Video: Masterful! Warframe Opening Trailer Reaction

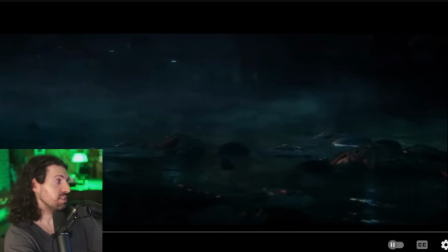has Warframe as a studio worked on stuff before this because man I'm impressive this is their first step yeah what's
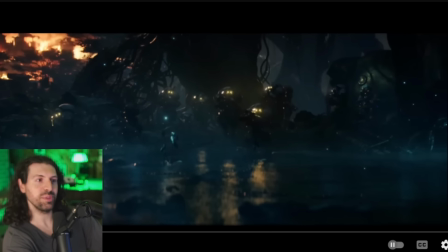up Ninja Wolf how you doing I live in the city where Digital Extremes is oh that's what you meant Valdecoran that's amazing yeah thanks again for the sub it's a rather old game that has been expanded upon it's over 10 years old it's come a long way okay awesome free to play game that gets more and more added to you okay I get it so it keeps getting more updates incredible
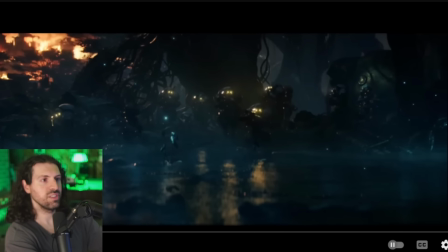yeah not to steal warframe's thunder free to play and the way digital extremes have worked on it has moved from strength to strength beautiful yeah pre-patch pre-expansion i see
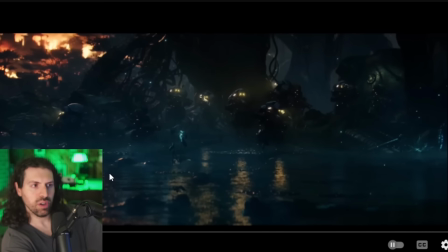what's up knife here uh came out that oh uh war one pre-patch trailer war within right
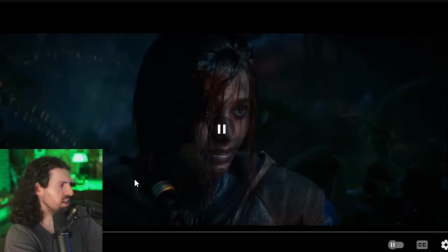awesome maybe we can do that later yeah for sure i saw uh akaria i saw akaria link that I was curious about it.
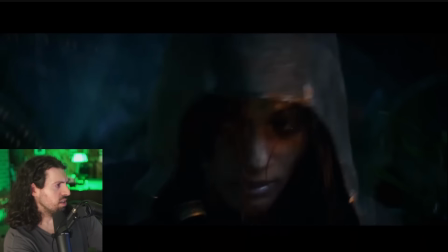Okay.
Seeds from the ruins of the old war.
So I really like this.
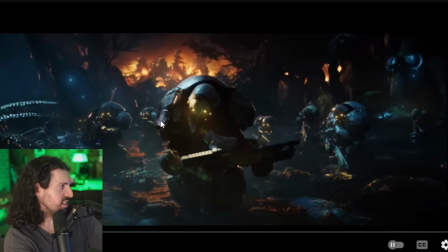Again, we have this kind of like alien, you know, low light situation going on. How we're with the eyes being obscured by shadow glowing in the dark. You know, it's classic like wolves in a forest when you see him through there.
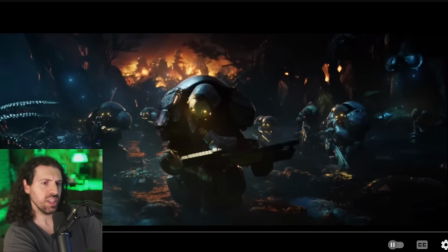Yeah, that'd be fun. Yeah, maybe we can do that. Maybe we'll cap off today with that. We'll see how it goes. Maybe we'll just like throw it in in between your choice.
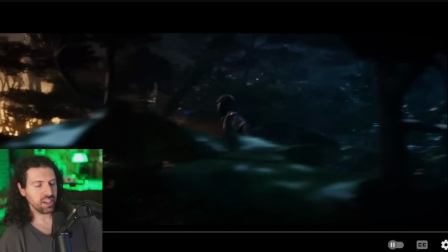I'm super game I didn't get a chance to click on it Akaria. Is it like how long of a video is it?
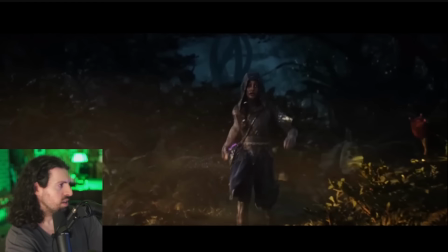It's good Good chunky video to check out And is it like just gameplay is there cinematics in there?
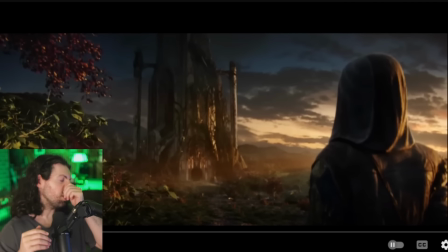Yeah, I really like this Of course you see the expression on the face There's still hope and then we cut to it the warm colors here, right?
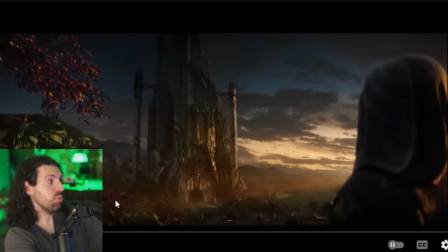Like I said not the colors of fire and war and the kind of creepy yellows before now it's like a
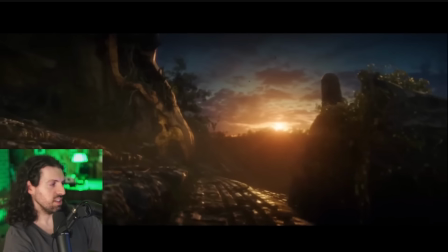hope we have we have nature naturalistic color yeah
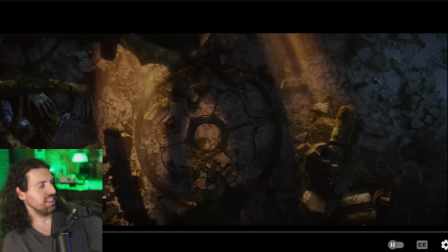now this is just well done lore i really like this shot it's a super clever establishing shot again what is it guys what are
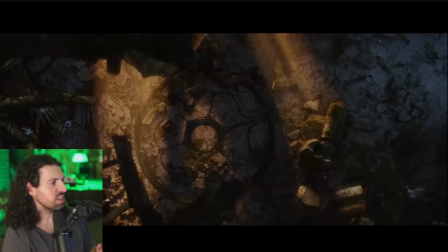we looking at right i'm gonna go back a little bit look at the shot it's an eye it's the eye imagery being
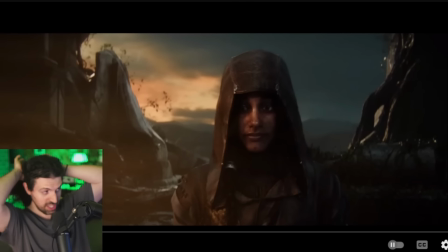repeated again so we keep getting the circular imagery of the eye to me it's just fantastic storyboarding planning
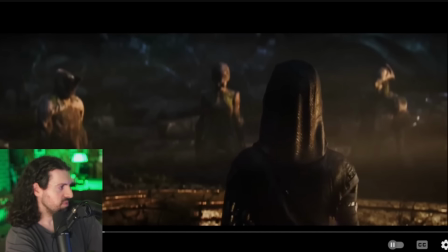and uh beautiful visual language everything's tied together the tenno yeah this is cool too i like the fake out these
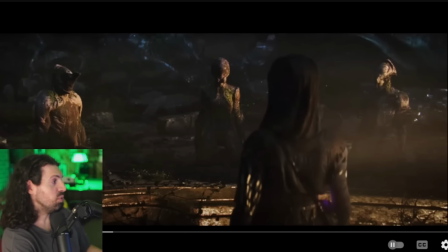clearly are meant to look like statues which i thought they were on the first has a very old feeling to it very like sagely monument feel to it and then as we go
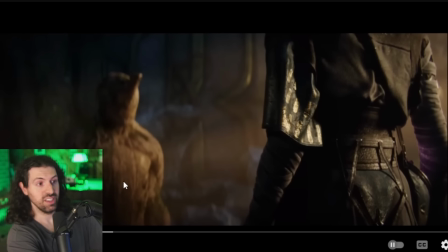through we realize these are actually them they've been like waiting to be activated or something right?
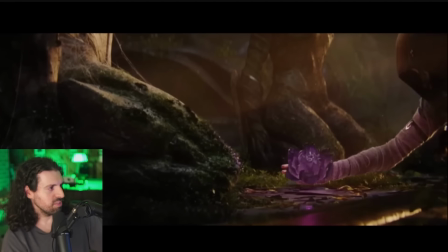It's awesome. Very impressive stuff. Yeah.
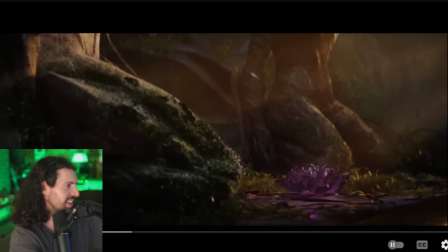I also really like this transition once again. Once again, a perfect transition.
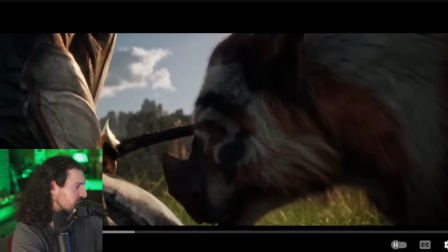Cutting. We'll go to the exact frame where it happens so you guys can appreciate it. I mean, look at this.
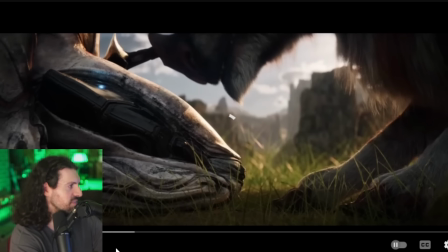Right about there. Yeah. So look at this. The dog appears there exact. So we have here what we call guys is a match cut. Match cut. We're cutting
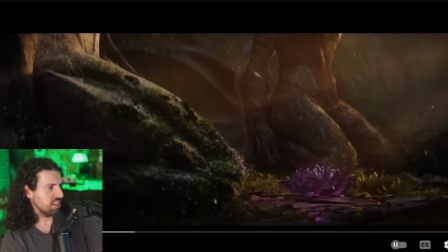similar shapes exact framing exact composition and it's very intentional and we have this awesome imagery which is to say
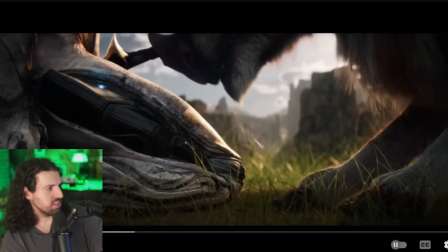um oh cool that's how they were back there but what we know from it is it's not actually like a monument dedicated to them it's actually them right so i think that's fantastic the void looks like that nebula awesome i was foreshadowing how the character's identity uh as a tenno or one's children oh
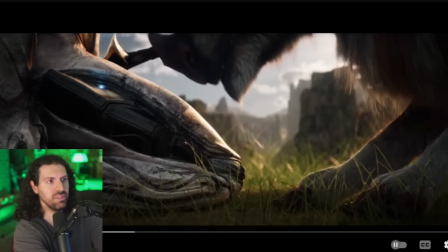of course so the main character that we see in the water asakine right i love that did i miss anything from thomas just want to see so now thomas chose this one is a rather oh that's right you were talking about warframe awesome yeah loving it thomas great choice
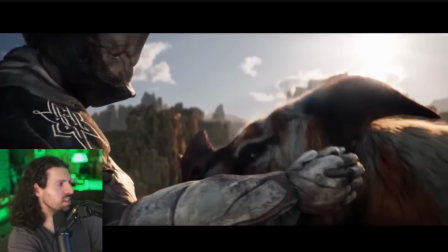really good fit for the channel too thank you yeah i love this kind of um
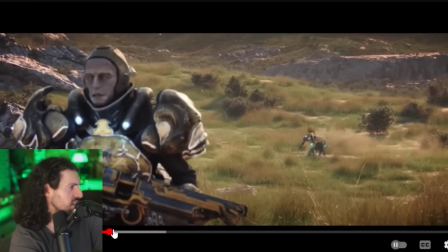skip a little bit there is a yeah i really like this section so we have subjective feel with the
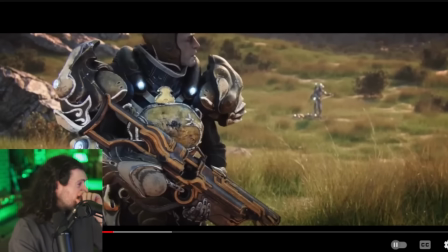camera through most of this and you'll see there's a little bit of camera shake there um in the way
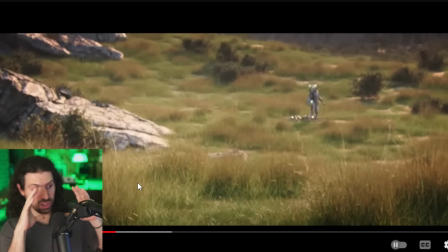it feels like a person's holding the camera that's what i mean when i say subjects okay he's got a little bit of that um you'll
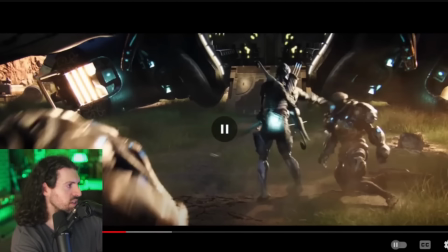see here too really clean choreography i love it
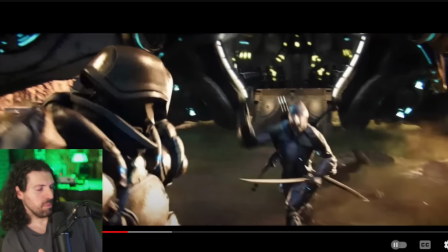um i also like how i like how the choreography is grounded um you'll see in a lot of stuff that we enjoy kind of like anime style choreography people are just like flying all over the place they're slicing at a million miles a minute you can't really see all the moves or rather than that moves that humans could do normally um i like that these are still like kind of like super soldier looking
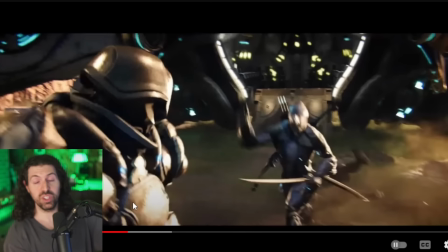like cyborg some sort of clearly boosted people right they're not just like
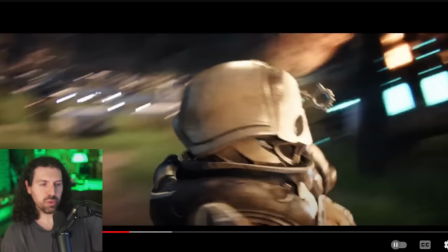normal people with normal tools um but everything's very plausible it's okay he threw that with extreme accuracy but he threw it you know he threw it like a normal human would he didn't just go like and it went like 20 miles you know um so i really like that uh i love the
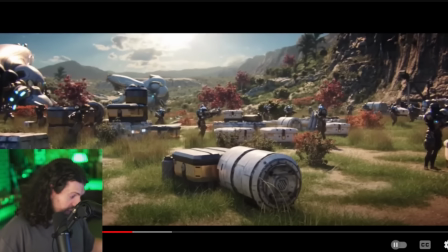feeling where it looks like i was standing next to the guy i look down at the ground and then i look up the camera Very natural.
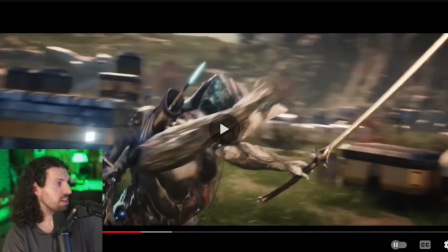I love the moment of tension there too where he goes, okay, time to move. I'm discovered. Again, very plausible.
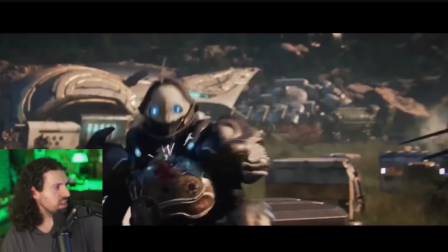The camera follows it in. Yeah, clearly performance capture with this.
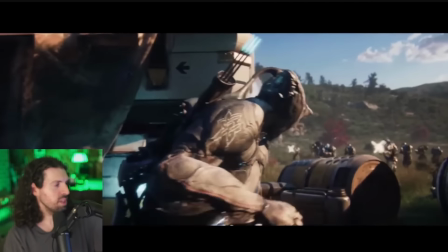Amazing.
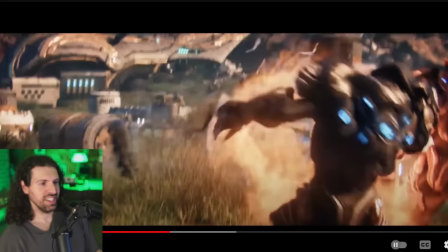I love how the dog is running interference for him the whole time too. It's a really nice touch.
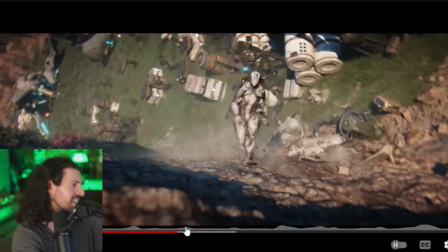Such a clean shot. I got to see it one more time.
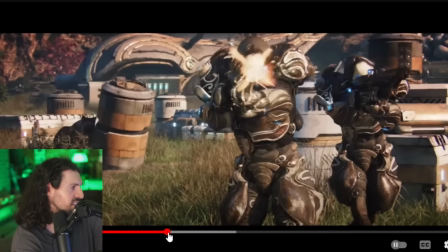classic tracking shot here i
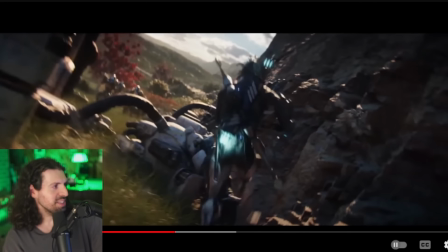really like how this flows i mean just look at that keeping the subject in the same exact
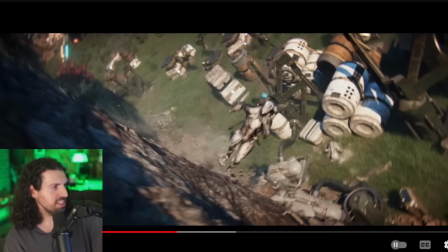place but the way we've rotated the axis it's like the world is morphing around him isn't that so
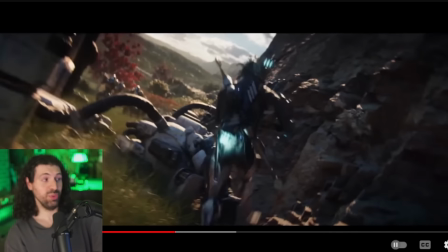cool so it gives this really eerie feeling but again completely
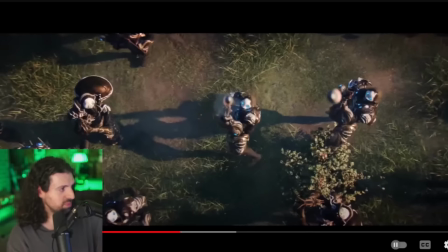plausible that part not plausible those first
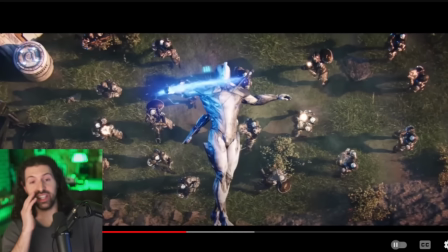couple steps though yes and this is great like I said the sound design here sound design
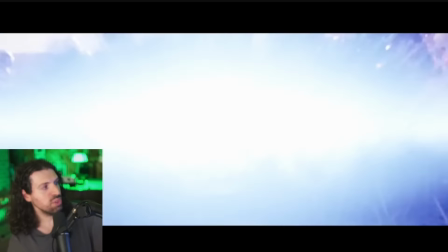music cuts I
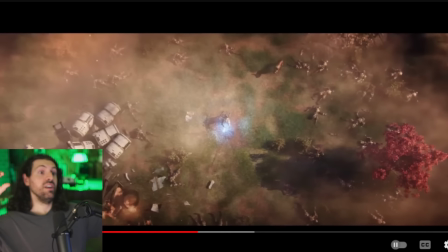let you really take in that breath that respite it's gonna land he's gonna do it and you get to hear the cool sounds too in that breath keep pushing back the pre-patch launch for a while so are they pushing it back like by the minute what's going on here
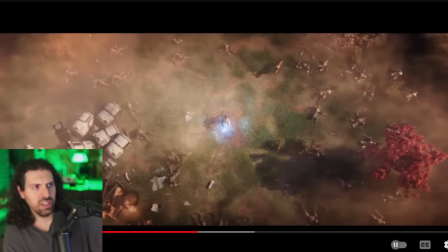didn't come out with the game in the beginning this gameplay would be up your alley what kind of gameplay is it does it look like kind of action oriented like this or what what's up sephiroth we lurking while doing some homework ah awesome great to have you here as always we appreciate you weird
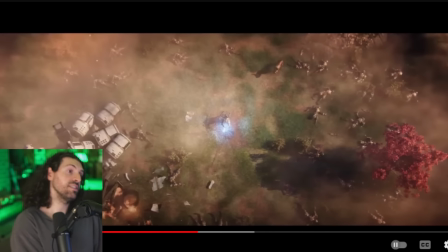suits actor usually wear for movies wondering warhammer uses yes yes absolutely some form there's been like evolutions of it over the years but yeah i would
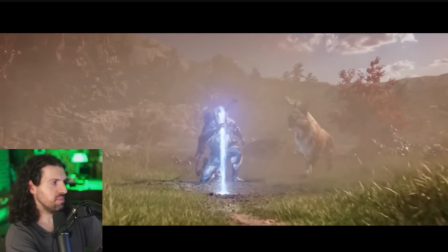think it's very naturalistic movement yeah such
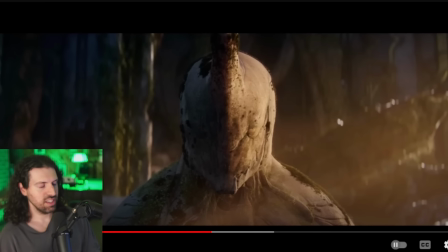a great transit and then we come back i love how there's like there's kind of mini episodic feeling of this whole thing there's many chapters to the video six minutes about every minute we're going back and forth between this time frame and the past when these guys were up and fighting everybody which
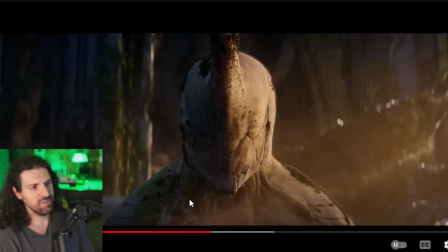is is really cool and we're always tied by these perfect transitions great that's supposed to be seven uh quite normal for them to push the pre-patch oh really is that normal yeah push it an hour or two at a time we're at 145 okay i see so it seems to be a
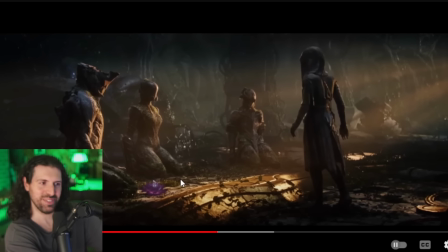decent time for the stream if You guys are just chilling, waiting for this. Here's your back. Thomas says, Warframe is a game where you play as you see in the trailer. Oh, the person you see in most parts, except gravity and physics kind of doesn't apply to them a lot of different ways. I might have to try it out, man, if it's a free-to-play game.